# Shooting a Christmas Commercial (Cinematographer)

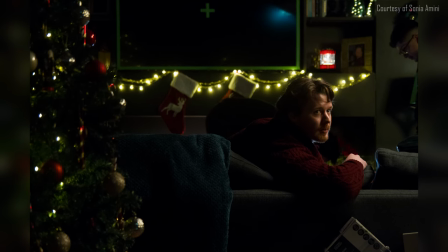For the tv we actually put green tape around the edges and a green cross of
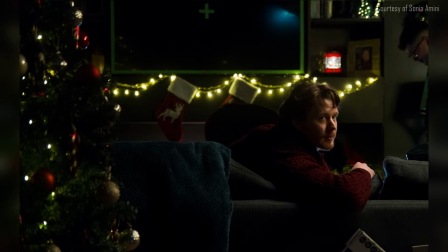tape in the middle so in post-production we'll be able to track it more easily.
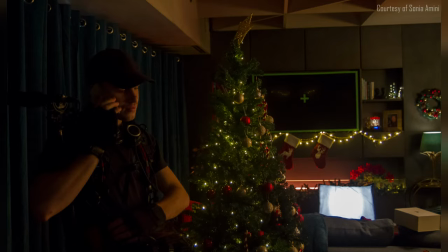We still needed to have some light come from the TV so we used a aperture Nova with a
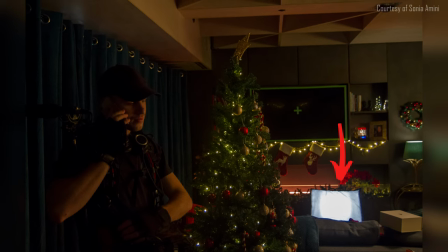TV effect on I think 1% because it was so strong on the ground just in front of Vincent which worked quite well. I then put a 600 aperture fixture with a lantern and bounced that against the wall to just raise the room
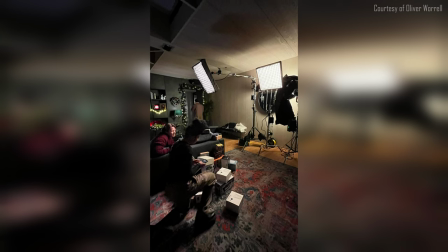ambient light and then we put an Amaran F21C on a boom arm and shown it directly above Vincent.
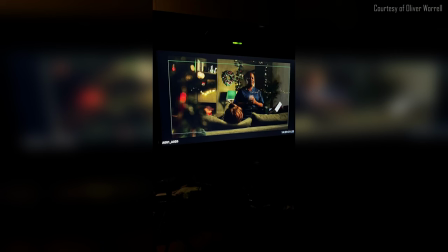We also had a second Amaran to shine on the tree and another light matte for Moonby once she approached the couch. Throughout the shoot we had tons and tons of practical lights scattered throughout the scene which was mostly the production lines work but we also
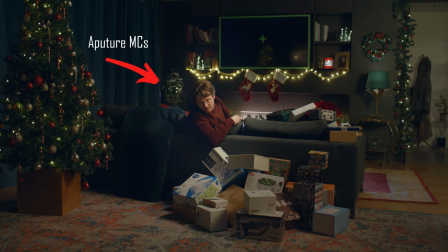used a few aperture MCs throughout the scene in the background to give it even more background bokeh. I thought this would be a good opportunity to talk to my gaffer about what we did with the lighting and hear what he thought about it.
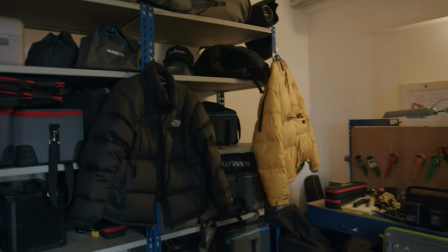My name is Manuel Suarez, I'm the co-owner and co-founder of Duelium. Our slogan is like the Latin rental house within London.
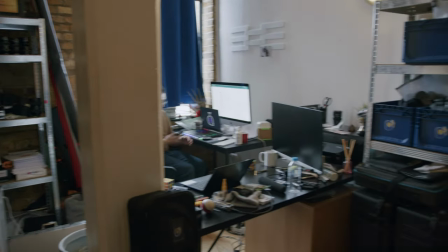We have a specialist within lighting but we strive to help professionals of all
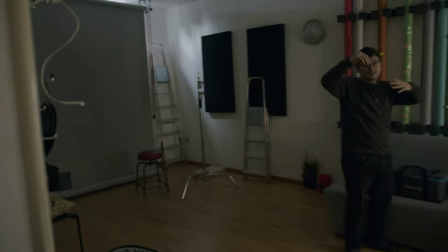levels from independent to full-on productions achieve their goals and I was a gaffer on wrapping. The amazing thing of Christmas commercials is that everything's motivated right like we had so many practicals so we're just accentuating that you can get away with a a lot more creative lighting on them. That's why the look we go was quite creamy, just because we could just kind of have pictures doing a lot of different things. And that always makes your image look more dynamic, right? Because you're engaging, for example, we're engaging the background with that fire we had, you know, which unless you go a fireplace on location, it'd be really hard to do otherwise. Second lighting setups were mainly around the montage, and they did switch around a bit, but we wanted to create a little bit of a highlight
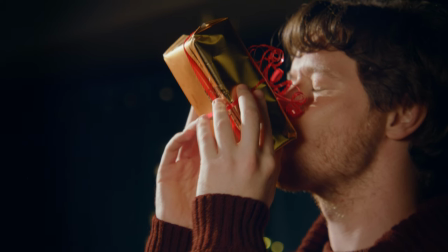on Vincent and create a little bit more surrealistic in his head type of feeling so I had a strong backlight on him a nice side light and then
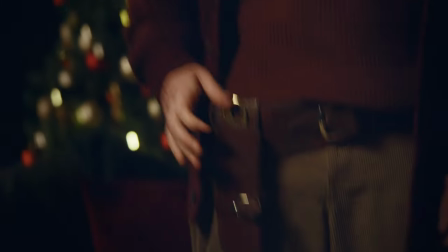it was a lot of camera magic with crash zooms and good operating to get the feeling and energy right and the
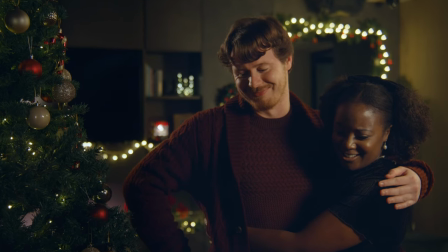last setup was a bit of a mix between the first two I still wanted to pop out the subject a little bit more so I kept some backlight even though it was
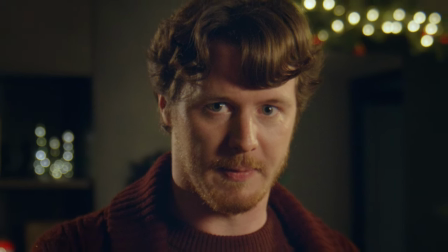a bit more unnatural and then also lit up the room in the background again.
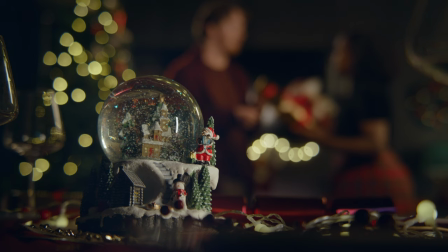Probably my favorite shot cinematography wise is the last shot even though it's only at the end but the practical lights from the snowball were just amazing with all of the background kind of blurry and that was it. The day ended quite late for all of us because we also had to unpack and redress the entire room to how it originally was so I ended up leaving it with the core team at around 1 a.m. As I was the cinematographer in this one I was actually not that much involved in the post-production. Sonja did send me a couple drafts throughout the editing process and I had some feedback on those drafts but ultimately it was Sonja's decision. I'm very happy how it turned out especially since it's within 60 seconds and the earlier drafts were 1 minute 30 seconds which I thought was a bit too long. However I insisted on color grading the footage as it was also my first time color grading wet footage and I was really amazed by the 16-bit color range that the Komodo gave me.
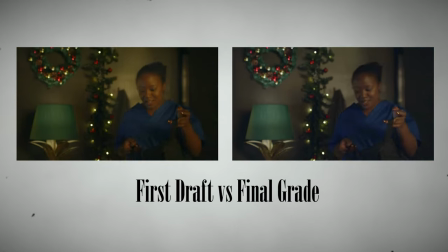So I went through a couple of color grading drafts. Initially it was a bit more warmer and yellowish but I'm glad Sonya pressed me to
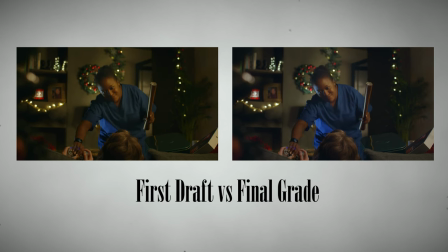make it more neutral and I think it looks much more high-end and modern that way. And lastly there was the score and the sound design which I wasn't involved in but I think I gave Sonya some suggestions and I'm again Again, very happy how that turned out. We released the commercial quite late, on the 23rd of December, but still before Christmas. And I'll actually be very interested in what you think about the final video. I will play it in full length with sound at the end of this video. Or you can just go to my website and check it out.